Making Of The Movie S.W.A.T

You will be ready for anyone and anything.
The opening sequence in the film was based on a North Hollywood shootout. It was a horrific moment in L.A. history.
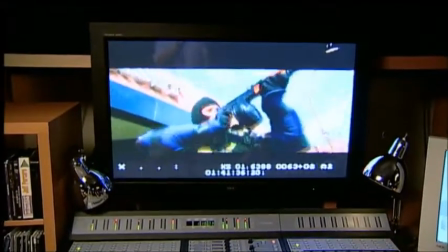(21:27)
Clark wanted to make it as real as possible. There were really no rules. It was just to try to create terrifying aspects of a very serious bank robbery.
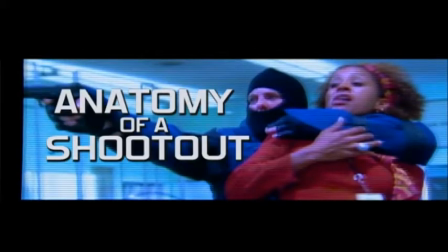It was really important to set the tone for the movie to say, okay, this is a reality-based movie. This is based on a real event.
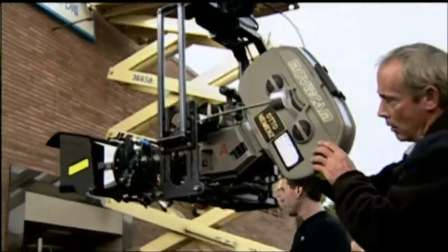(21:50)
I was there the moment we started filming, and the movie really started off with a bang.
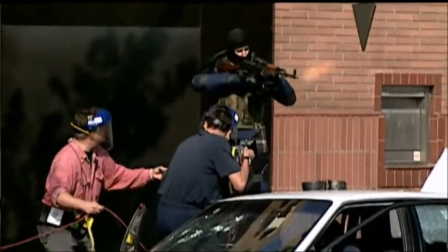(21:59)
In terms of the planning of the shootout, we tried to keep true to what had actually happened to these guys. Black and whites pulled up on the scene, and they were immediately outgunned. And they called for backup, and as the poster says, even the cops called 911.
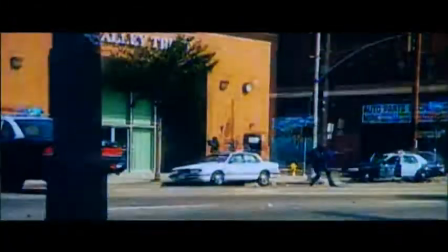(22:14)
It's not a PG-13 world they work in. Clark wanted to kind of make it really gritty, kind of down and dirty, as he liked to call it.
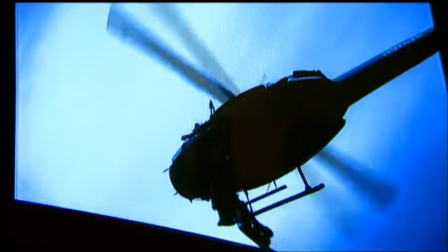(22:21)
We over-cranked camera speeds a lot of the time with the helicopters, which slows their rotors down. You know, he wanted to make it look like it was being shot by a news crew, basically. Like it was almost like news footage.
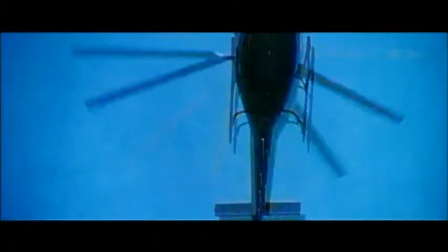(22:32)
So when you're outside, you get that, you know, herky-jerky camera, you know, extreme zoom-in, zoom-out. Then inside, when you're with the robbers and our two SWAT guys coming in, it's more of the classical filmmaking where, you know, it's not that.
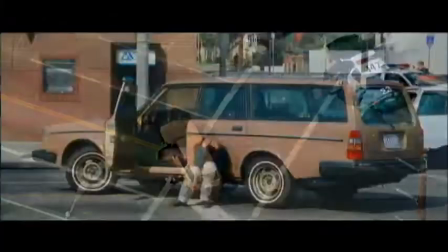(22:45)
And he wanted those two different extremes. Everything was mixed and matched. I had ground surface-to-surface cameras, air-to-air, air-to-ground, so there's a great variety.
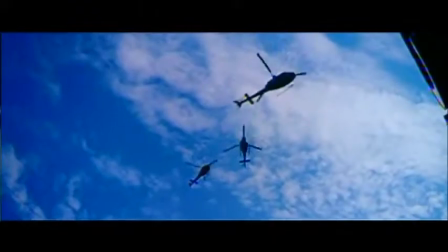(22:55)
It was all choreographed, kind of orchestrated mayhem.
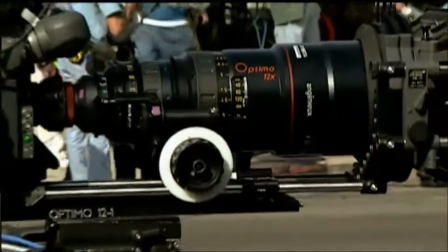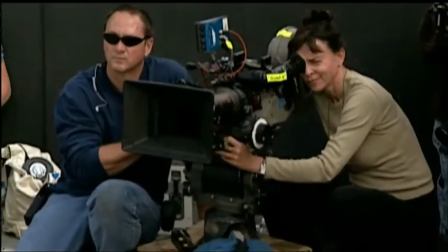(23:08)
Basically, our plan of attack was on Saturday and Sunday to do all the exterior work, to have full closure of the streets, all the low-flying helicopters. We couldn't do that during the week.
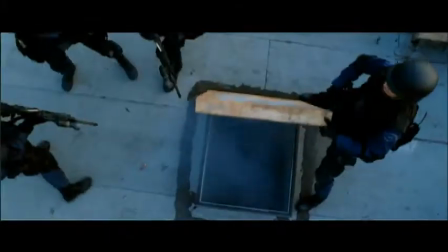(23:18)
From there, Monday, Tuesday, and Wednesday, the plan was to start with Colin and Jeremy coming in from the roof and trying to do that as much as in
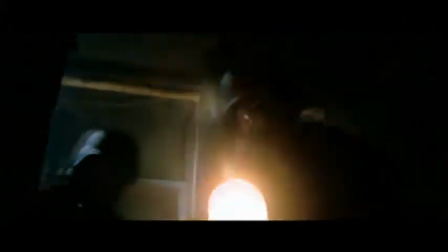(23:27)
sequence as possible and by doing that we're able to film the sequence in order start to finish just to keep the continuity of it we had like 50 setups our first day yeah put the fear of god in that crew it was clear we were going to have to find an abandoned bank or an abandoned building that looked like a bank because any real bank will not let you film there number one
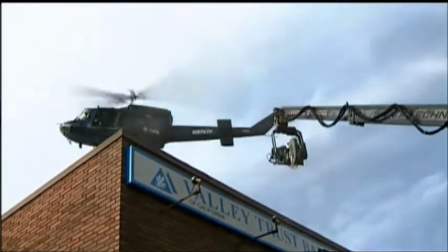(23:55)
let alone you know do gunfire and helicopters flying low and we ended up in Lincoln Heights which is like on
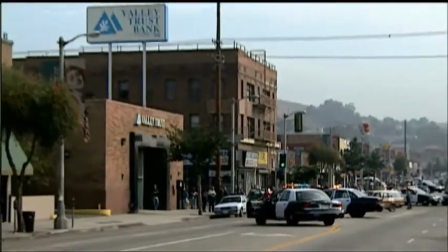(24:03)
North Broadway just over the LA River kind of below Pasadena it was a perfect location for us really they're
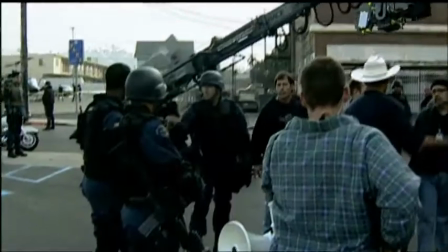(24:11)
really happy to have us filming in their neighborhood there's not a lot of film that goes on over there I would say two weeks before shooting basically all our focus went to the bank
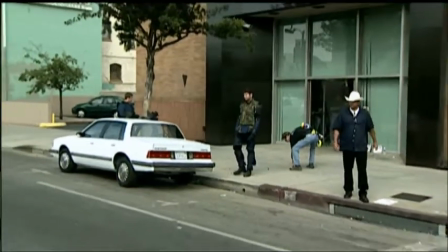(24:18)
originally wasn't gonna be the first thing we were gonna shoot because they were gonna blow it up eventually we had to shoot it first And actually, I'm very glad we did, because you could really prep it.
All right, let's do another rehearsal, please.
And we could shoot it up, put squib hits wherever we wanted, basically do whatever we wanted to it. And I tell you, that's a rare thing to have.
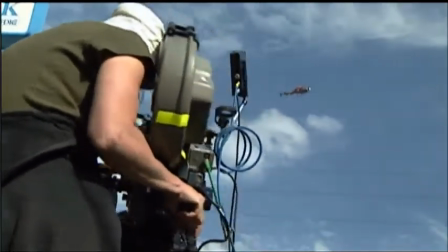(24:38) All right, stand by.
The planning of that, because it was the first thing we did, was more elaborate.
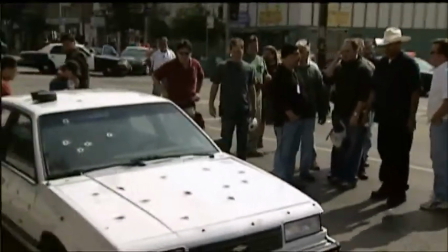(24:42)
We actually got to go there and rehearse and walk it through. We knew exactly where every car was going to be, where every person was going to be, and where every helicopter was going to be. We're doing rehearsal with everything. we were very lucky to find it and very happy with the way it turned out the